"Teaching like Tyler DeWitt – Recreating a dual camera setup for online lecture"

Gude! Recently I got pointed to the videos of Tyler DeWitt.
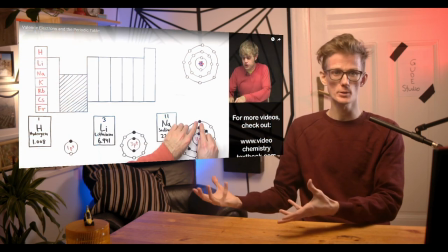(0:04)
I signed up for the challenge to recreate his approach. In this video I will show you how to do it.
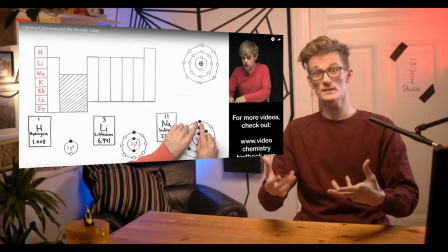(0:12)
First we notice two cameras given that Tyler is seen and his hands appear synchronously on screen.
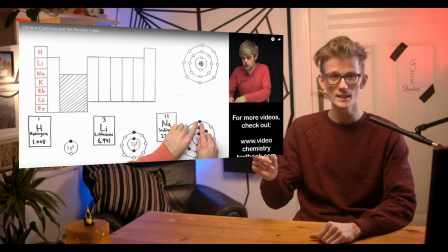(0:19)
The educator himself is in front of a black background. That is the reason why he's blending in so seamlessly.
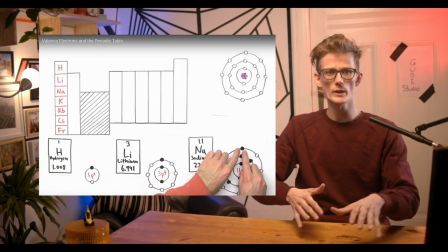(0:26)
The main screen is used to pre-organized papers and information.
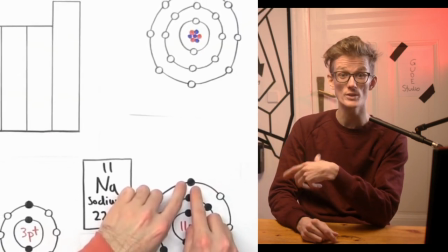(0:32)
Notice how this blends together once again. It looks like one coherent layer. The overall perspective is done by using an overhead camera. We will recreate that in a moment. The last element to the composition is the gallery in the bottom. Same style and font than before, but what you really see is a pre-organized picture gallery.
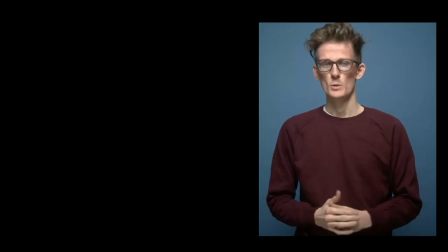(0:55)
And now I hand over to the breakdown. Well we execute the exact same steps.
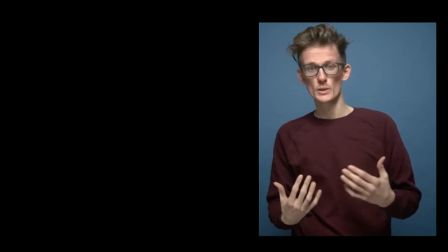(1:01)
Camera one pointing at me and I'm in front of a unicolor or very equally colored background so
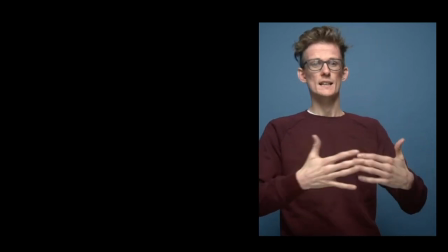(1:09)
that we don't have any distraction whatsoever and I'm wearing something that is easily recognized in front of that unicolored background.
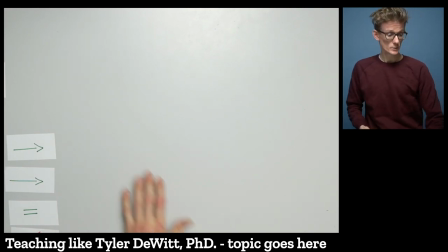(1:18)
Then we have setup number two in which I just roll my
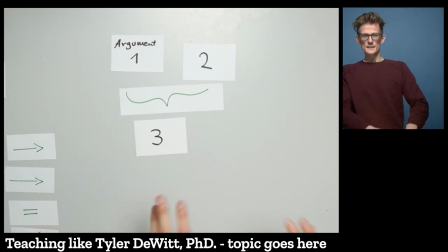(1:23)
pre-organized elements and this kind of orchestration this kind of what
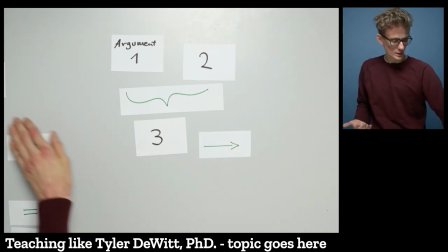(1:29)
steps to do next will be I think the biggest issue
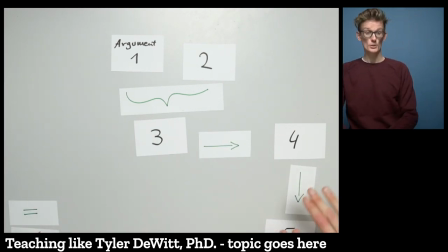(1:35)
because you have to talk you have to show your hands you have to orchestrate all at the same time while thinking what's coming next so to speak this will be beside of the over cam angle the biggest issue in my opinion down there we
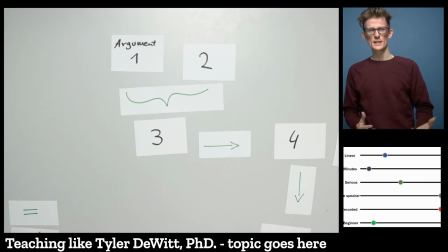(1:52)
have some gallery some sliding image gallery I just pumped in some debug or
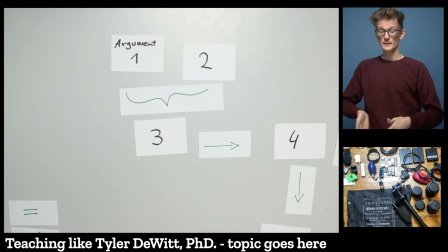(1:58)
example posts you could put in a schedule a link an LMS your email address
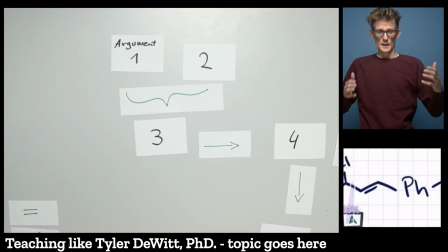(2:04)
or contacts something like that but be aware you have to stand still pretty much and you'd rather move around with your hands it's like it feels a little like DJing if I'm really honest down there at the corner you might put
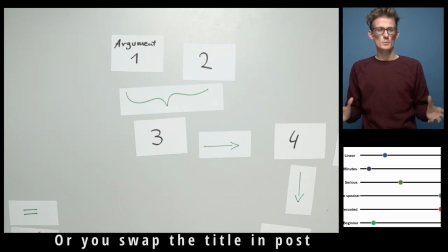(2:18)
in the topic or the general broadest grand scheme of things if
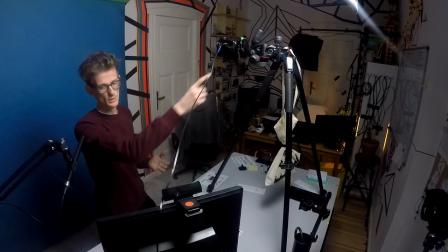(2:22)
you will and now let's have a look on the our perspective camera one camera two and the microphone is just out of shot and you can
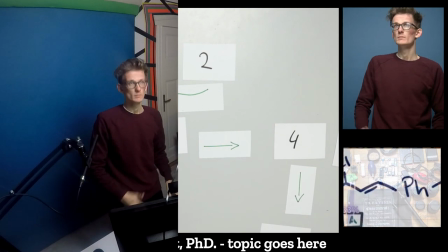(2:30)
see you need quite a lot of space and you need equal lighting I have one lighting source coming from the top it could be thinkable that you
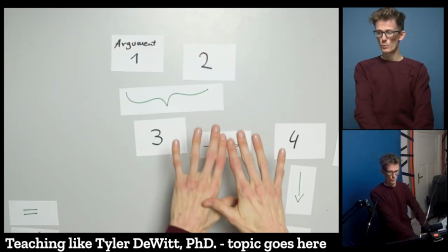(2:39)
have a different lighting source but you want to have equals or no shadows
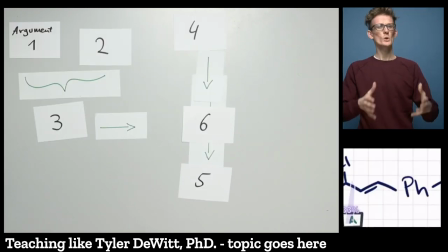(2:43)
whatsoever in this picture so what lecture content is this actually good for
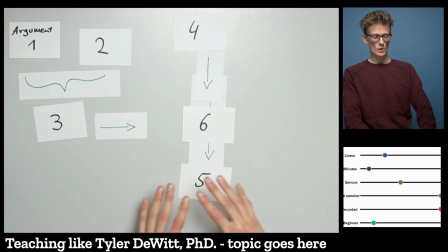(2:48)
in my opinion whenever you have a composition of elements that could be
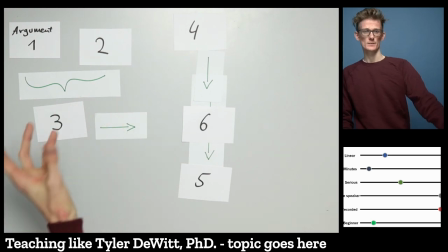(2:53)
rearranged maybe we have a logic introduction lesson and you say okay argument one and
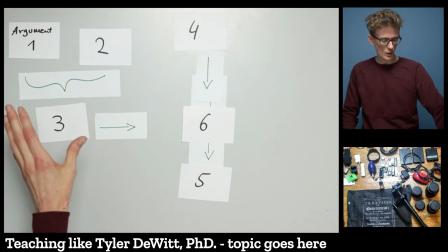(2:58)
two are parent component of argument number three four six and five maybe just an
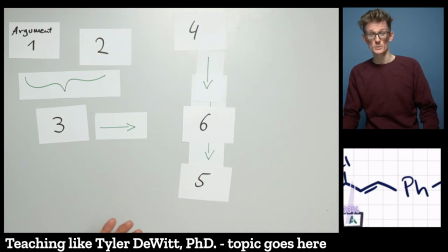(3:07)
alignment argument maybe you have an interwoven argument of style so this whole composition would actually change.
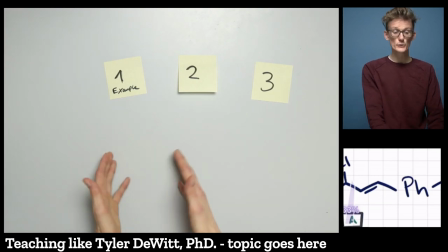(3:14)
Another huge advantage is if you want to showcase different examples and then for different examples
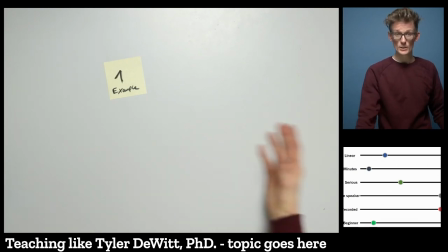(3:20)
you highlight what is actually on the tableau you quickly exchange it
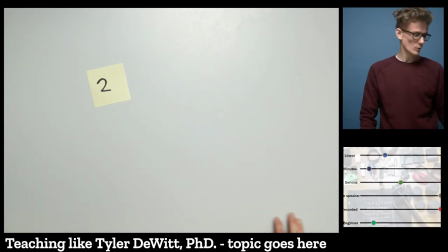(3:27)
and your students will know what kind of information correlates
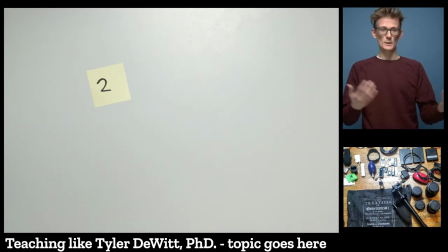(3:33)
to that specific example when they see it and with a few cuts you can simply readjust
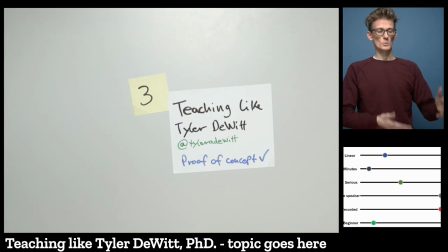(3:40)
what you just just said and jump between examples so whenever you have a composition that has not only one logic order but
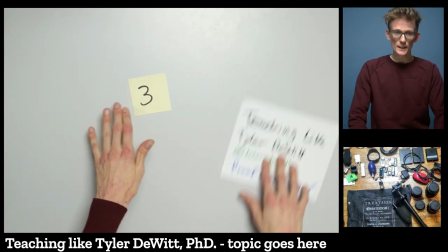(3:48)
more or could be reorientated then that whole DJing or moving around things really comes in touch.
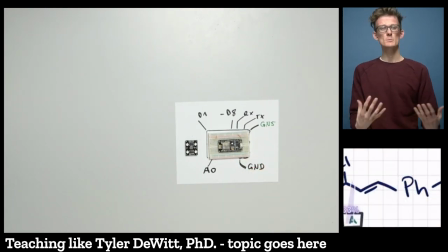(3:56)
Another huge advantage is showing tangible things. The overhead cam is always a good usage for that.